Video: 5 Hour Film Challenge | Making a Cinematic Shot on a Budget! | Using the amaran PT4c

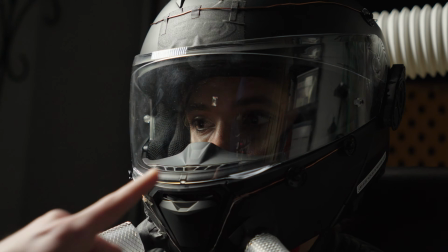[4:16]
There we go. So you can kind of see there's reflections here, especially on the right side. We have to deal with that. It's a part of dealing with reflective materials. We have a little special thing for something like that. Okay, let's go grab the little special thing. Oh my goodness, I almost dropped it. I've got this little special thing.
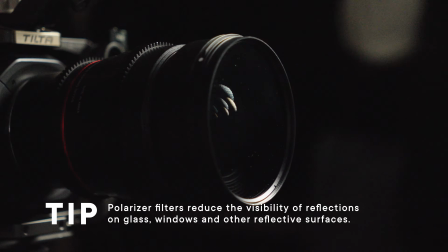[4:37]
This is a circular polarizer. It should reduce the reflections on this helmet.
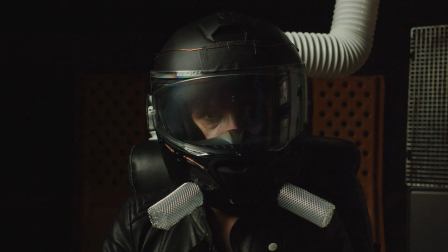[4:43]
Oh yeah, look at that. Look at on the right side. Now that we've got that, it's time for our main lights of the scene.
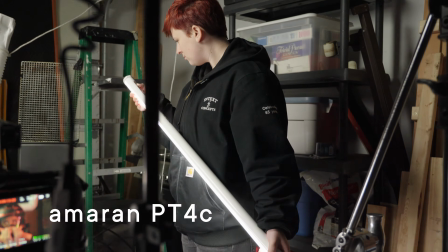[4:50]
And that's going to be the tubes. The reason we're using these is because they can do some fancy stuff like that.
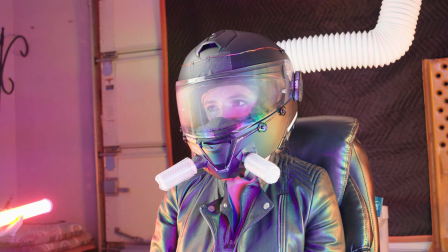[5:00]
And we need to make some movement, colorful movement, and so this mode is gonna work well, this rainbow mode here.
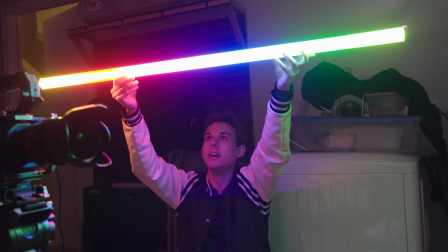[5:07]
We'll have them set up kind of to the side like this, and they'll cast that light onto our talent.
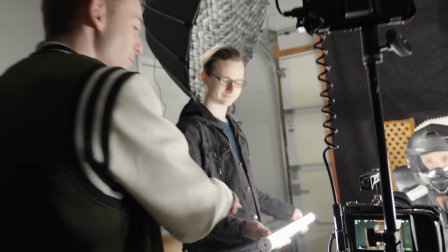[5:13]
It's looking pretty good. Could you bring your tube down? Or your tube, actually.
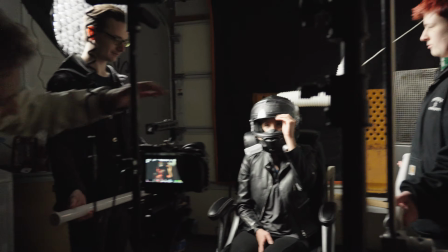[5:19]
Perfect. Let me change the settings here for the final shot. I am rolling.
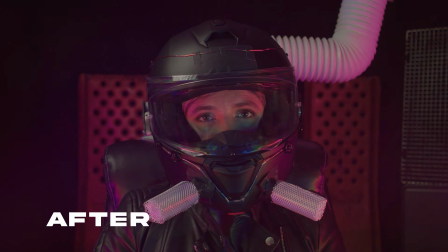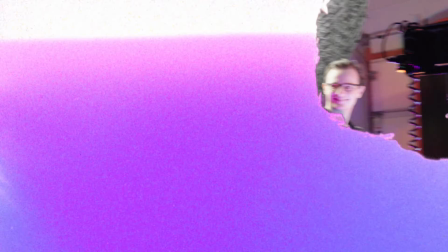[5:34]
That's a wrap. We're done. Okay, time for post-production.
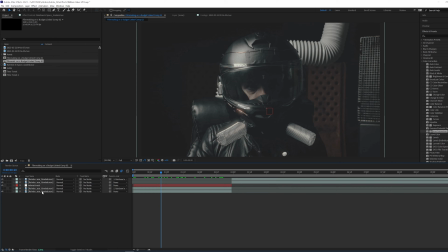[5:39]
I'm using After Effects for the VFX and DaVinci Resolve for color grading. For VFX, I mirrored the background cooking grate to enhance the production design.
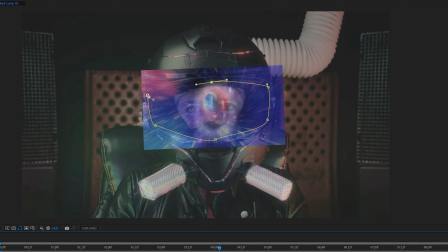[5:47]
Then I added a space reflection in her visor and sparks above camera to add to that sci-fi-ness of the shot.
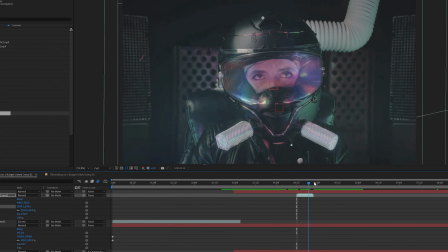[5:53]
Lastly, I added some shaky cam and a slow push to add drama. Now in DaVinci, I have a batch of nodes to polish up the shot.
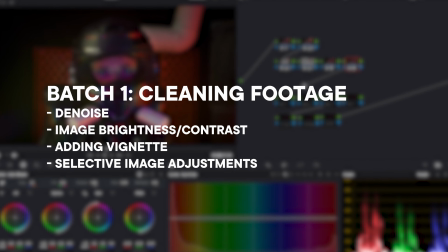[6:00]
The first batch is cleaning our footage, that's noise removal, tweaking portions of the frame, stuff like that.
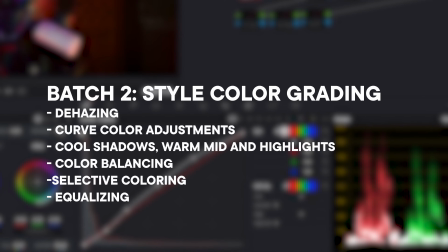[6:05]
The second batch is where you can have some fun stylizing your footage. I used curves, dehazing and adjusting midtones, shadows, and highlights.
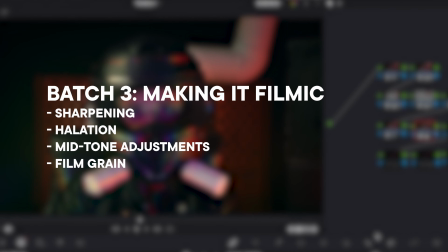[6:13]
That last batch adds our filmic quality, like adding halation and film grain. And there you have our final shot, the before and the after.
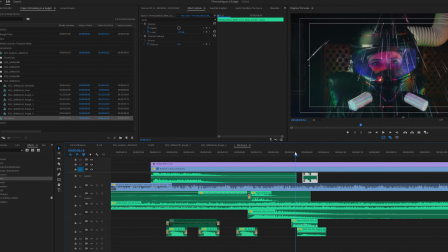[6:23]
To bring everything together, I added a few sci-fi sound effects. And now, here's the final shot.
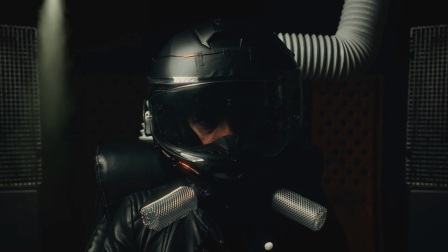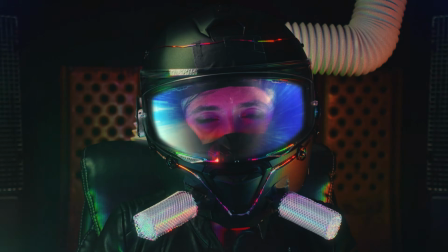Whoa. That's absolutely amazing what you did with such a small amount of time and a small budget, William. Tell me about what you learned throughout this whole process. One of the big things was set design.
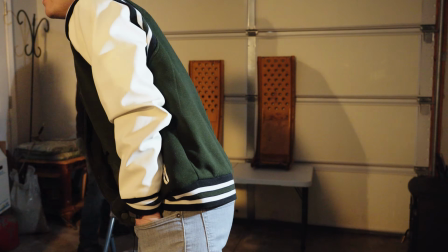[6:53]
That was really challenging. We just had to kind of throw a few things together quick and make something of it, but it worked out pretty well, I would say. If you could go back and change anything about this edit or the process, what would you change? One of the things, I didn't give my actor or actress any directions.
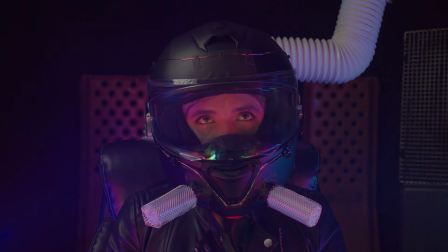[7:10]
Running in a low amount of time, I should have spent a little more time giving her an idea of what she was really doing. I would have preferred her to sort of react to maybe going into warp speed or something like that. Yeah, I got you. That's a good point. But I mean, you know, we're always our harshest critic at the end of the day. I still think this shot was beautiful. Well, thank you. And what did you feel like was the biggest limitation for this challenge? Definitely the lack of having a studio or a production space, just using a garage.
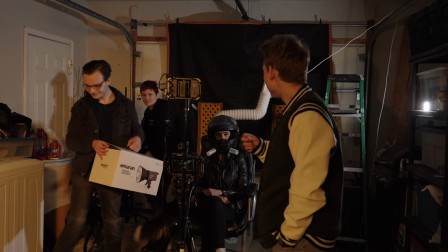[7:38]
One of the things that was very helpful was in that garage, there's a ton of just random stuff to use. So when it came down to set design, I didn't have a plan going in,
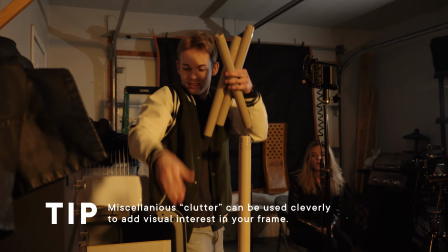[7:47]
so we just pulled some random stuff from shelves and from areas of the garage, and we just threw it onto a background,
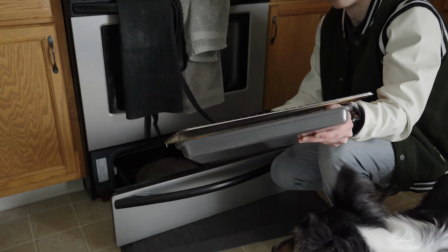[7:54]
and it turned out really well. I know, I saw in the background you used an oven grate, which I think is quite the hack for a budget sci-fi scene. Yeah, that was something that one of my friends said, hey, I saw this on a video one time, so we just went for it, and it worked out pretty well. And William, what kind of advice would you give to any other beginner filmmakers out there that are trying to shoot a cinematic scene in such a short period of time? I'd say planning is a huge piece of it, giving actors direction.
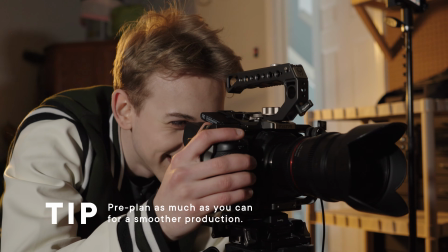[8:20]
One of the realities is all of that work leads up to one final moment. I totally agree with that.